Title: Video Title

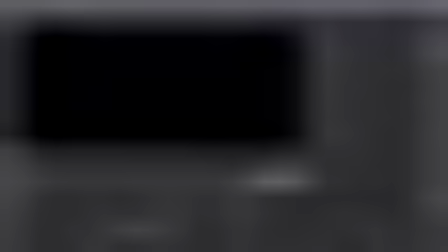37:02 So I'll show you a workflow for this. The other thing is I want it to appear as if the light coming out of his chest is illuminating these particles. So let's do this. So this is the same particles we've used all over the place.
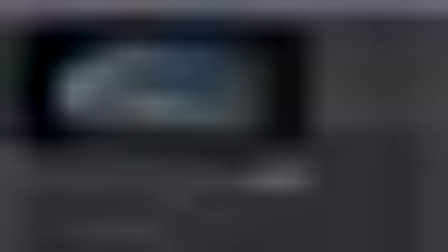37:18 I'm going to create a constant, 2496 by 1248, I believe. And what I'm going to do is I'm going to merge that particle
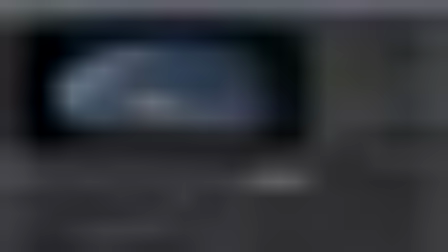37:34 texture or particle sequence onto this constant.
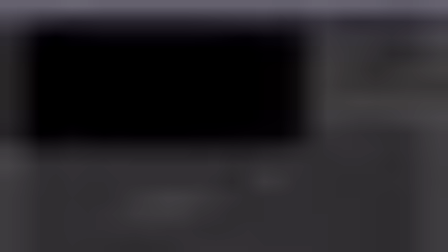37:39 And I'm going to scale it down and have it take up a quarter of the image. Duplicate it a bunch of times to make up one large image that has very small particulate. So this is just a series of merge nodes and transform nodes, nothing complex.
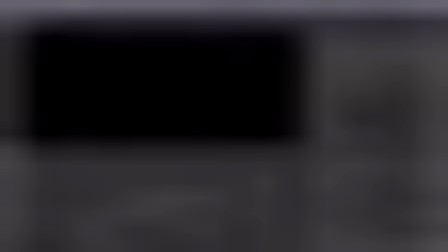37:58 So I'll speed through this, but you get the idea. Essentially, we're making an uber large tileable like texture.
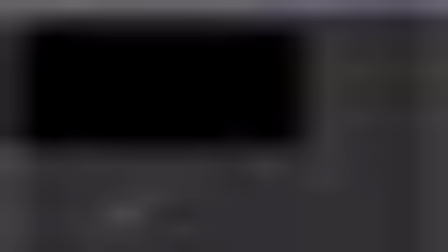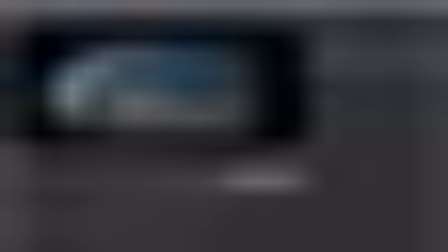38:20 So here you can see we've merged it back on. You can see the particulate size is much smaller, which I really like.
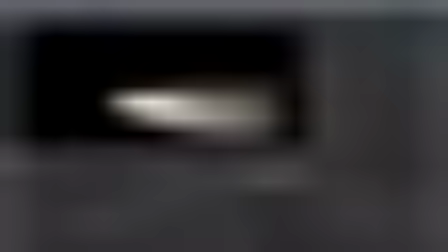38:26 What we'll do here is add a grade node and do the same similar technique that we used up above
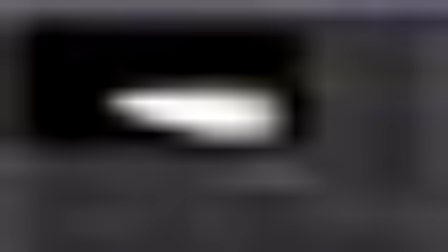38:36 with the background particulate, where we made it seem like the light from the side was illuminating it,
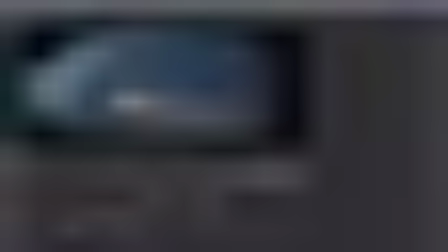38:41 but we're going to make it appear as if the light from his chest is illuminating the particles. So we'll crank up the grade node, we'll set the mask to RGB red. So you can see that now only the particles that are being hit by the light are being illuminated.
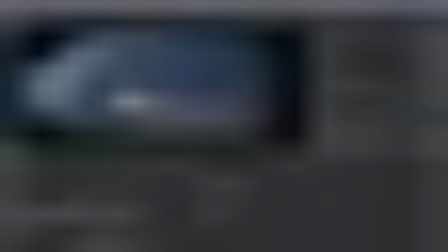38:59 We could add a grade node to them and slightly make them yellow
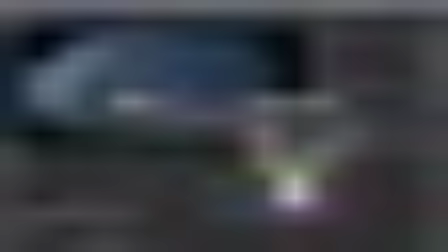39:04 so it feels like they're being illuminated by the same light source.
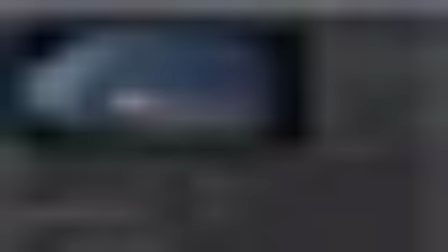39:10 It's very subtle, but it ties everything together.
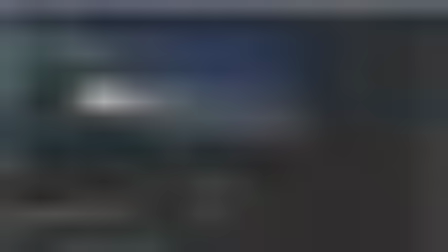39:18 So you can see when I turn it on and off. Just trying to find a perfect balance by adjusting the black point and white point of my
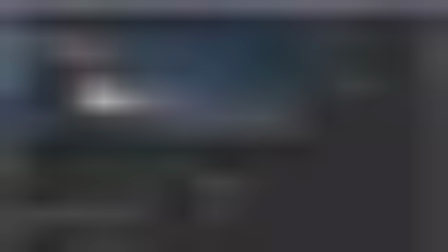39:32 grade node that again is overly cranked to act as a mask. That's not the final image that we're applying. We're just using that as a mask.
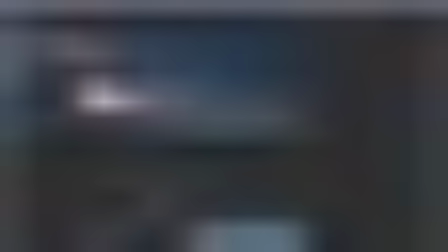39:47 I also want to grab that same tile of particles
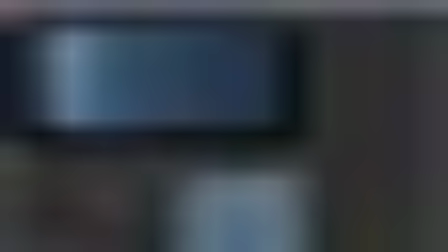39:52 and possibly place it, a copy of it, higher up the chain.
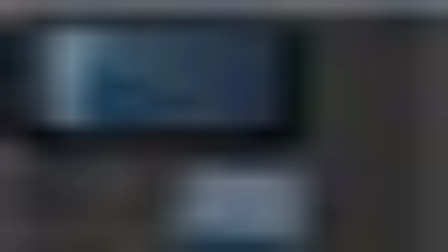40:00 just to give it more particles.
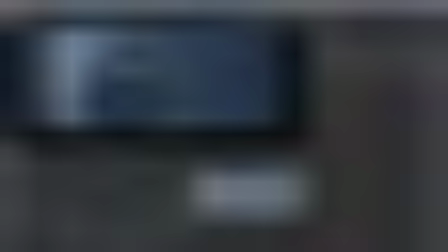And we'll clean this up a bit.
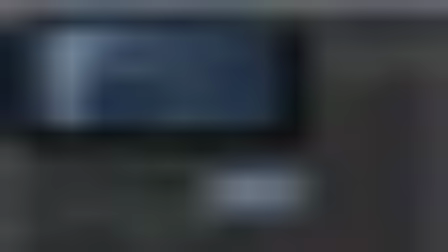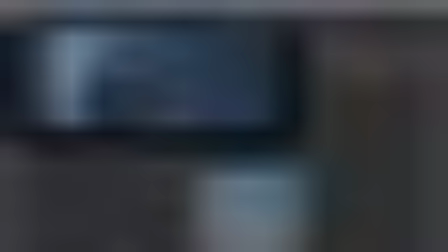40:39 We'll lower the opacity, the mix.
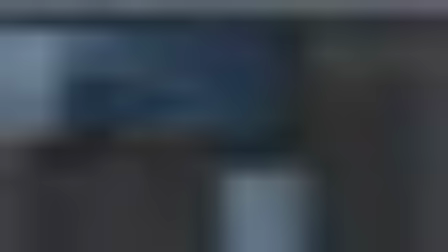40:45 Again, I don't want to see it, I want to feel it, just very, very subtle.
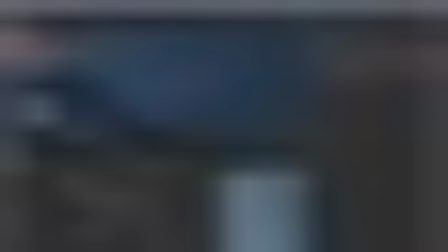Let's set our bounding box to be